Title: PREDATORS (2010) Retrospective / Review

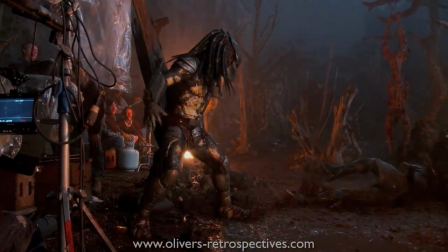982s
The creature suits and animatronics were produced by KNB EFX, headed up by Howard Berger and Greg Negatiro,
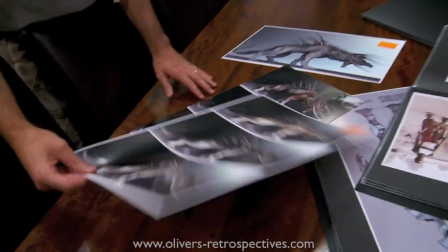988s
who worked with Stan Winston on the original Predator for its additional reshoots. Troublemaker Studios handled the conceptual designs and the effects houses would bring them to life.
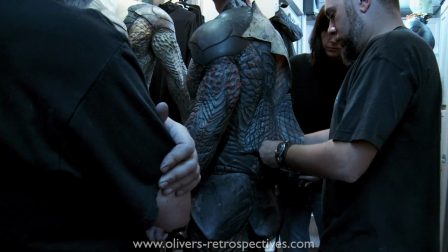997s
KNB were instructed to bring back the original design of the predator, thankfully they still had the moulds to perfectly replicate the famous alien we saw back in 1987.
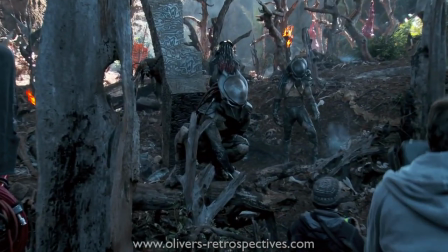1006s
The film features many new creatures such as a new breed of predators that belong to a different tribe,
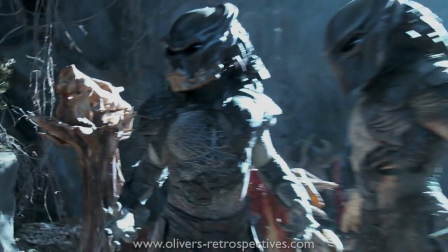1011s
the falconer, the tracker and the berserker who were sometimes called on set as Mr Black.
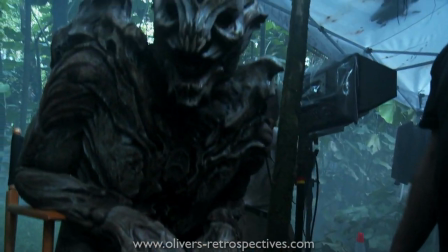1016s
There were also alien light dogs used for hunting and other alien creatures that have been brought to the planet to be used as prey.
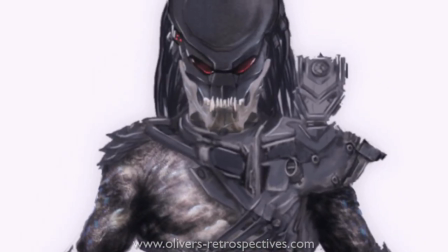1022s
The three main predators had to belong in the same Predator family but had to be more fearsome and
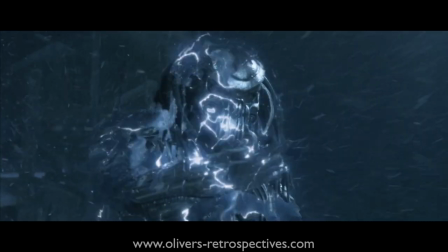1027s
distinct from the classic design but they wanted to avoid going down the path of the AVP series.
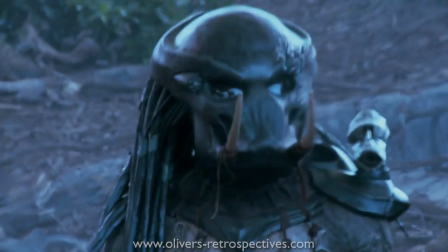1032s
These new ones appear more sleek with their designs and two of them have trophies attached to their helmets,
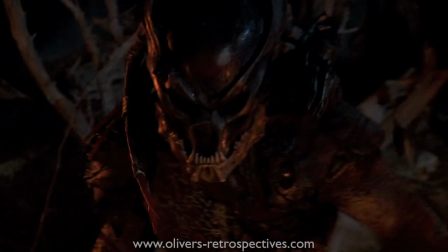1036s
for example the berserker has an alien jaw attached to its mask, we only get to see one of them without their visor,
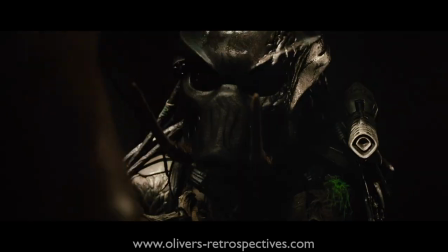1042s
the other two are killed without their faces being revealed.
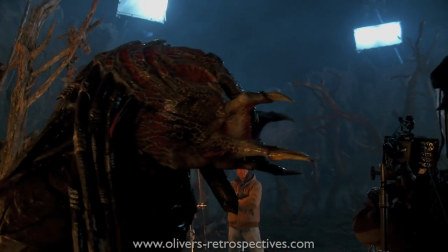1045s
When we do see the new predator facial design, it didn't leave many people impressed, it felt overly designed and its head being far too big,
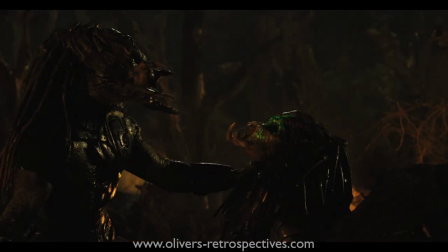1053s
making this whole new design unappealing, thankfully its not on screen for long but its certainly the weakest aspect of the new Predators.
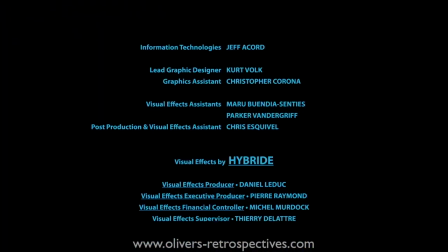1060s
The visual effects for Predators was handled by Canadian based FX company Hybride which is currently owned by Ubisoft.
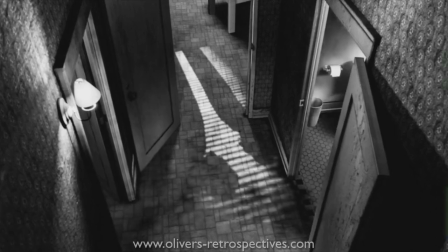1066s
Hybride had been around since the early 90s and worked on films such as Mimic and began working with Robert Rodriguez on his Spy Kid films and Sin City.
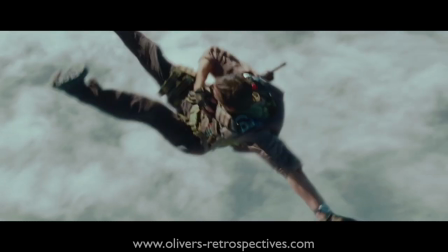1073s
The FX company had over 400 effects shots to complete, surprisingly there isn't a huge amount CGI used in the film,
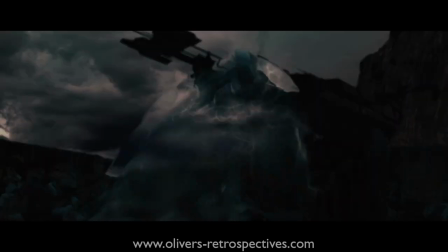1080s
it is used quite sparingly but the quality is not particularly impressive, it does the job considering its relatively low budget compared to the big summer movies that year,
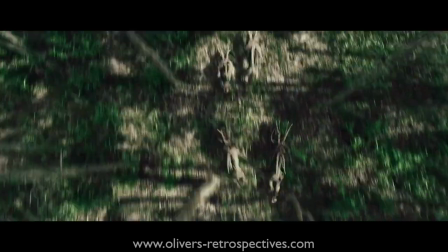1087s
the most impressive CGI is probably the hunting dogs that do blend well with the live action elements and the close up shots they deploy a puppet by KNB.
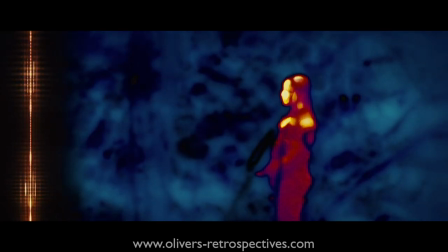1095s
The heat vision for the Predators hasn't looked right after Predator 2, they never seem to capture the look of the first two films,
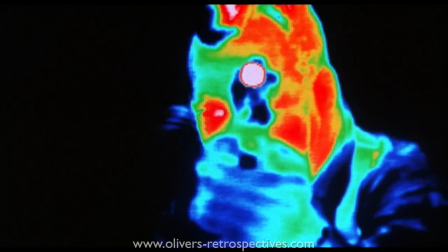1101s
I prefer that sort of analogue video style, now it's too clean and digital,
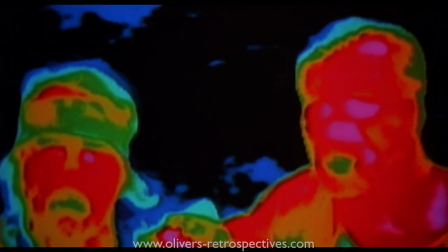1106s
it's modernised to how I suppose it looks today, but its a visual trait that worked for the original and updating it loses its uniqueness in the process.
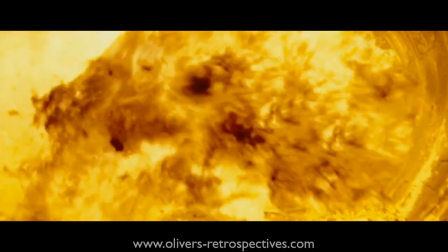1114s
The worst FX shot is the digital explosion when Nikolai kills himself to take out the track of Predator. Even for 2010 standards it looks bad but everything else is perfectly serviceable, the highlight is the work by KNB which is to their usual high quality.
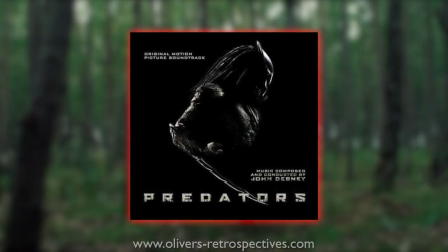John Debney composed a score to Predators, John is probably best known for his work on The Passion of the Christ,
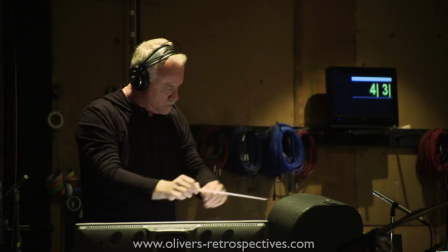1142s
a versatile composer who has tackled many genres and had worked for Robert Rodriguez before on Sin City and the Spy Kids series.
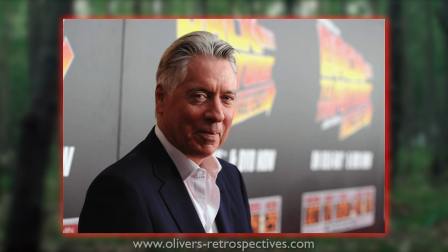1148s
There had been speculation that Alan Silvestri would be returning but it was announced in February of 2010 that John would compose the score,
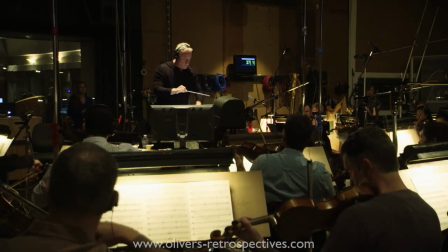1155s
which didn't bother me as I was a big fan of John's work and especially loved his score to sudden death,
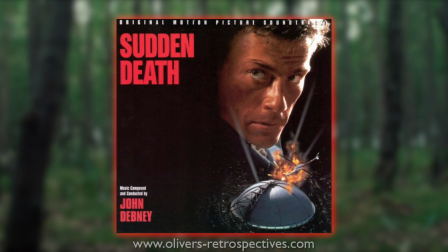1161s
which is one of my favourite action scores of the 90s.
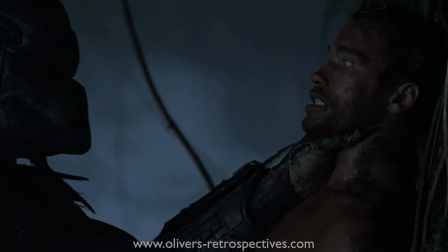1163s
Rodriguez was unsure if he would be allowed to use the themes composed by Alan Silvestri for Predator, and only questioned Fox halfway into filming and the studio thankfully said yes. Robert was relieved and was allowed to use whatever he wanted. John Debney was also excited to use Alan's themes and adapt them for Predators,
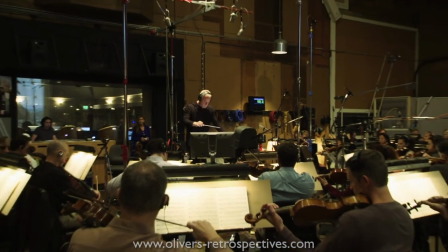1180s
but he would of course bring his own material to the table, creating new themes and motives that would fit the style of Alan's work.
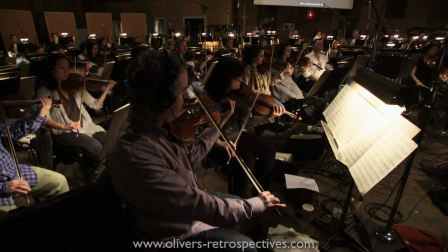1186s
Debney recorded many custom sounds and instruments and sprinkled it throughout the score.
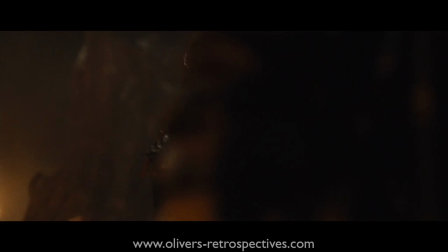1190s
The main Predator theme would have an electric guitar riff added to the mix, which some people loved and others felt it was unneeded.
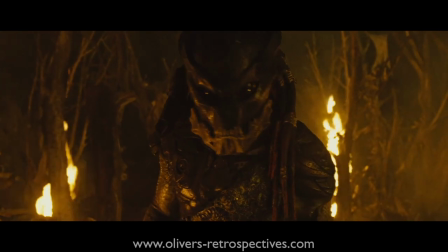1197s
John Demme didn't want to overuse the themes but used them at the right moment.
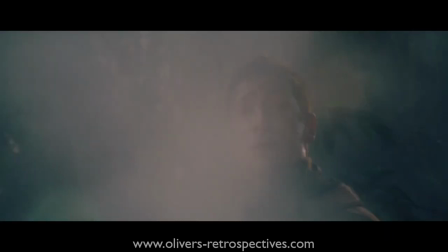1200s
Rodriguez said it's like the James Bond theme, you can't use it all the time, but when you do use it you get the audience really pumped.
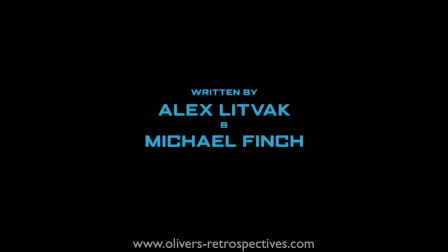1207s
They also throw in Long Tall Sally by Little Richard for the end credits as a nod to the original film, but strangely it feels out of place due to the serious tone of the movie.